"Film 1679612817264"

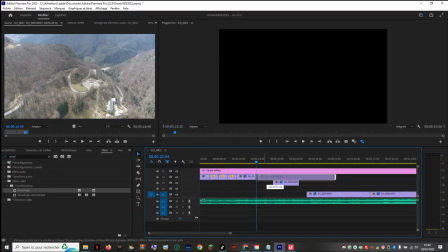Donc là, forcément, on va cuter. Hop, on va voir si.
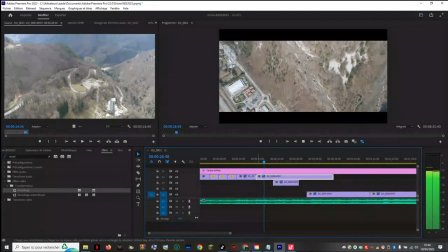Alors là, j'ai mis extrêmement de temps à filmer le truc, donc je pense qu'il y a moyen de aller plus vite.
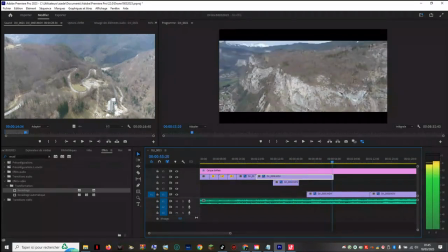Voyez le temps que ça prend. Surtout que pour filmer une falaise, quoi. C'est dingue. Alors j'ai vu que là, il y a un côté. Moi, là, ça, on peut virer, hein.
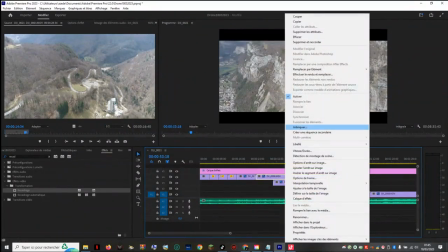Bon, clairement. Par contre, on va peut-être le mettre un peu plus vite.
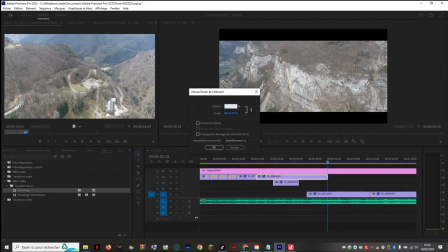Parce qu'en vrai, on s'ennuie là. Ah ouais, il y a 16 secondes quoi. 7 secondes. Qu'est-ce qu'on peut mettre 800? Non. On va mettre 700.
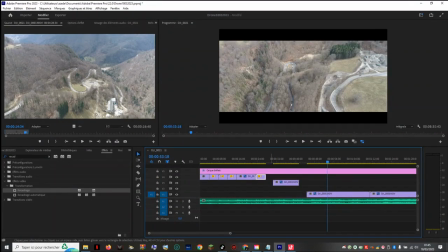Oula, c'est très court. C'est très très court.
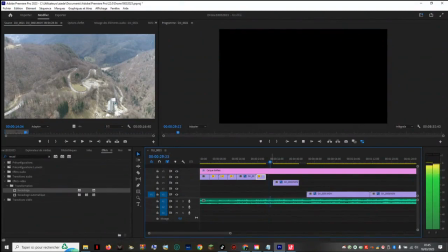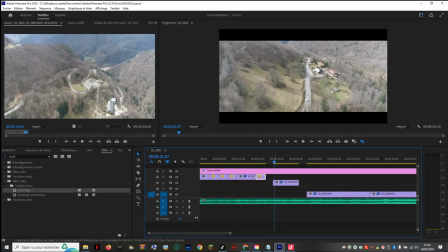Ce truc-là, il y a le même tempo. Donc en vrai, on peut le... Ah mince. On peut l'agrandir un peu plus. Bah clairement. Là, on peut le mettre à 500, du coup. Bah oui, on peut le mettre un peu moins en plus.
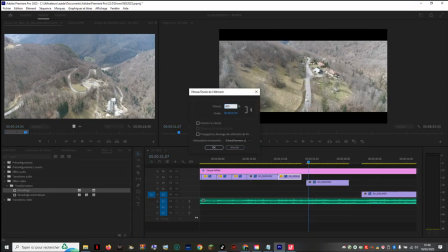On peut le mettre à 400. Ah, on peut le mettre encore un peu moins. Ouais, c'est pas mal. 400, 400, 350. Allez, 350.
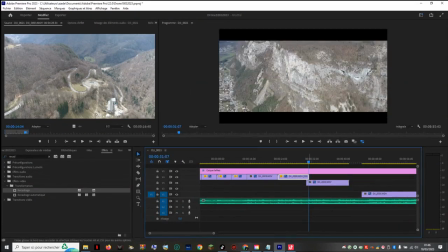Ah, bah voilà. Parfait. Donc là. Hop.
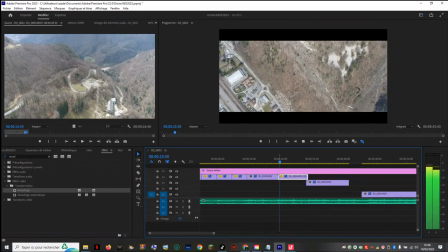On va voir. Hein. Oh là, bah là. Là, ça va légèrement trop vite, à mon goût. Parce que... Non, du coup, c'est trop long. C'est trop court. Parce que là, on voit vraiment que mon drone, il va à 3000 à l'heure.
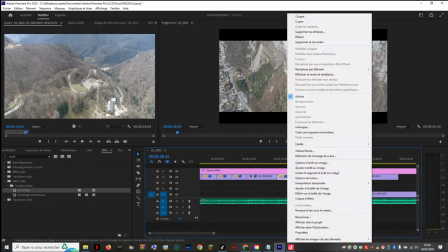Ça va pas. Non, donc ça me plaît pas. Ça, c'est pas un truc... on va le mettre à...
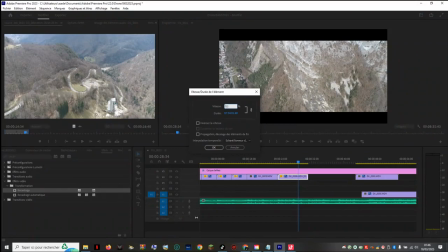Bah, zéro. Non, bah non. 7 heures. 7 heures, non, bah, non, ça va pas le faire. On va le remettre comme c'était avant.
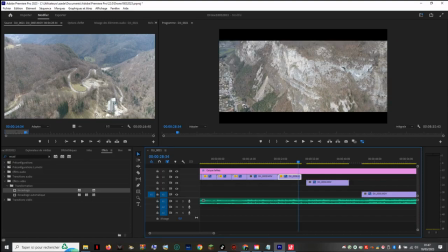Donc, pour ce faire, on appuie sur CTRL Z. Voilà, sans FX.
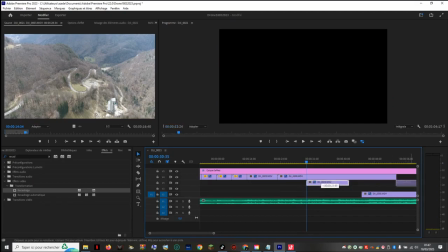On remarque, hein, la vue sur une falaise, c'est déjà pas mal. Hein. C'est pas mal. Qu'est-ce qu'on peut faire?
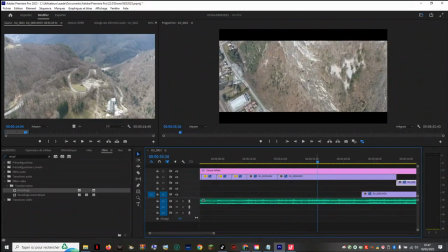Attends. On peut le couper entre deux trucs. Parce que je t'avoue, filmer le goudron, c'est pas ouf. En plus, là, il y a un vieux truc dégueulasse. On peut filmer comme ça.
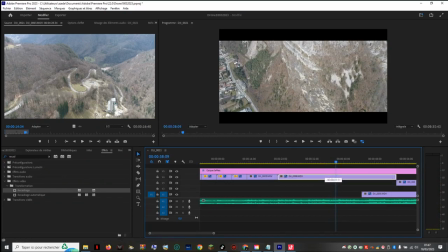Voilà, c'est pas. Ouais, c'est pas assez mieux. Alors, pour ce faire, on va faire comme ça. Faut filmer entre ça. La falaise, bof, bof.
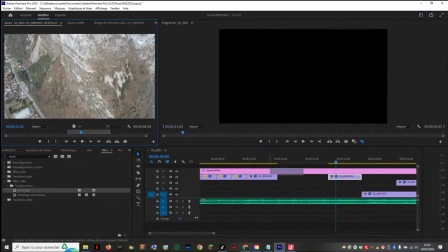On peut essayer comme ça.
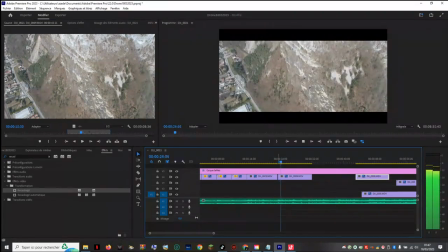Le raccord. Ah, bah voilà, ça va beaucoup mieux. Ce qu'on fait, hein, on peut faire du montage partout. Alors. Alors là, il y a eu un problème vidéo là, non?
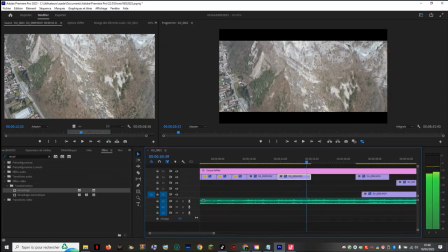Ok, ça va mieux. Ok, non. Ok, parfait. Donc là, on coupe. Hop là! Et là,
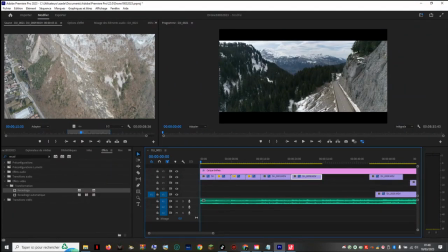normalement, si on revoit la séquence, parce qu'on va revoir encore la séquence, et c'est pas grave si la musique elle est sous droit, sous auteur. Parce que c'est pas grave, j'ai les permissions. Donc, qu'est-ce que ça donne?